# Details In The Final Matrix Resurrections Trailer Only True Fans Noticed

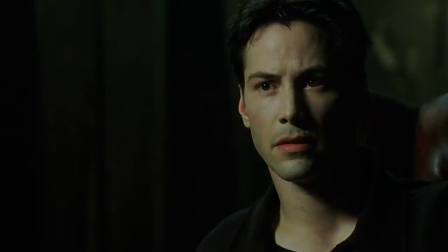244s You take the blue pill, the story ends, you wake up in your bed and believe whatever you want to believe.
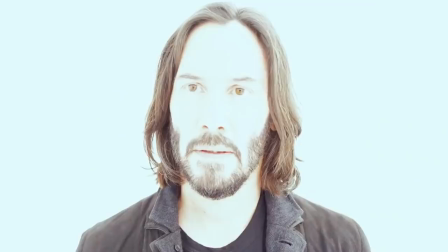252s
Since the first trailer for The Matrix Resurrections showed Neo taking what seemed to be a daily dose of blue pills,
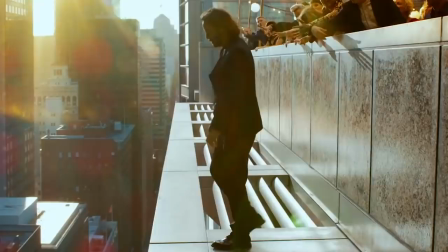258s
it seems like this movie's false reality might be an artificial world that, for Neo at least, is in need of constant reinforcement.
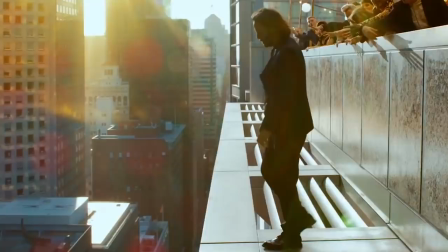264s
One exception to the prominence of blue shades in what seems to be the Matrix occurs during a haunting shot in the second trailer that seems to show Neo walking off the edge of a building.
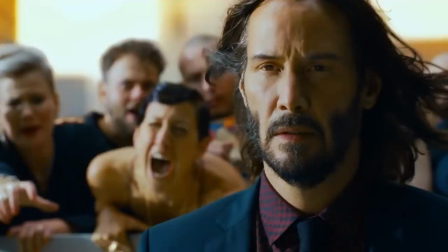273s
In this shot, Neo looks to be choosing to defy the reality around him with a leap of faith, as desperate onlookers scream and reach for him.
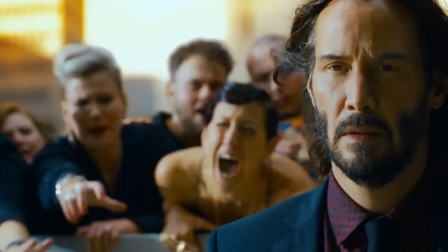280s
As Neo walks toward the sunlight on the left side of the frame, the clothing on the people and the colors of the chairs behind them seem to be an equal mix of red and blue,
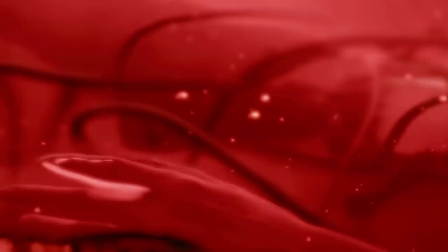288s
perhaps indicating Neo's gradual turn away from a blue-pilled way of thinking.
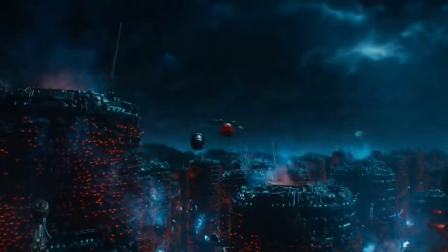291s
This red-blue mix also seems to be at play in the trailer shots of the red pods that hold the bodies of people plugged into the Matrix,
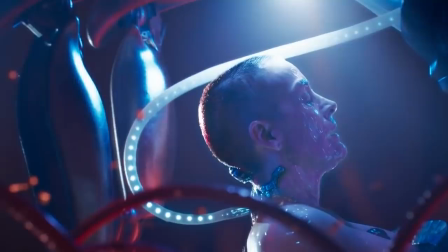298s
the towers of human batteries that Morpheus originally described in the first movie.
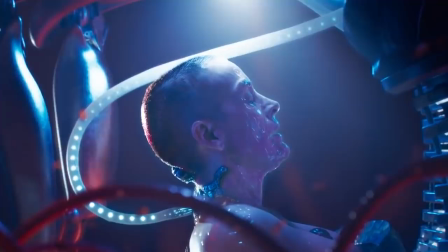302s
In the trailer shots of these people pods, the colors blue and red co-mingle, seeming to demonstrate a clash between the false reality of the machines and the real world beyond the Matrix.
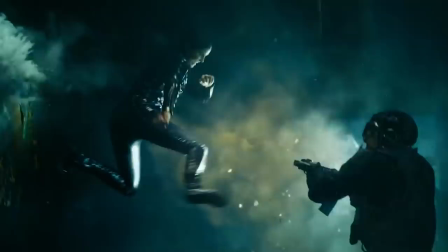311s
While the fourth Matrix movie seems to be a continuation of the previous story, it appears that it will once again involve the deconstruction of a false reality in which Neo and Trinity have become somehow entangled.
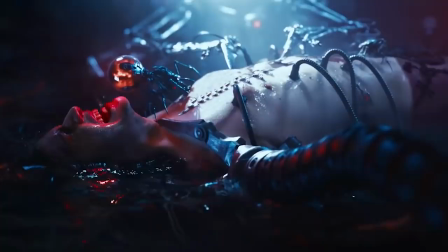321s Maybe this isn't the story we think it is.
The reality that Neo seems to be trapped in during The Matrix Resurrections could very well represent a state of blissful ignorance,
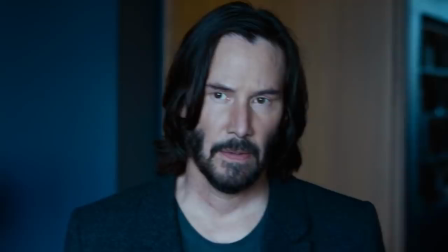330s
with the machines or some other force keeping Neo sedated in a fake world for reasons we don't know yet.
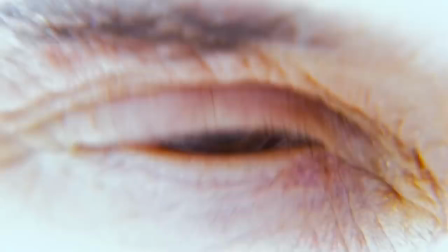335s
That idea of ignorance would also explain why Neo doesn't seem to have any memory of the events we know occurred with him before.
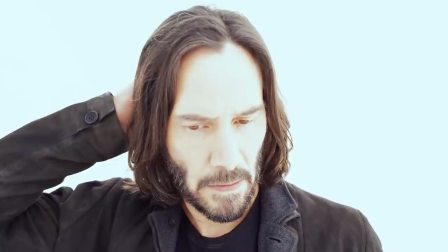341s
From what we've seen of Resurrections, making Neo remember what happened in the past seems to be key to the story's future.
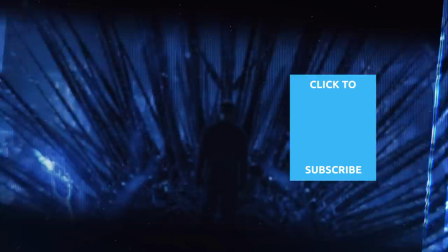347s
Check out one of our newest videos right here! Plus, even more Looper videos about your favorite movies and TV shows are coming soon.
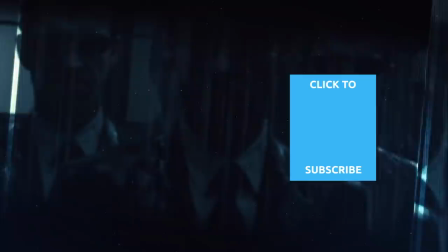354s
Subscribe to our YouTube channel and hit the bell so you don't miss a single one.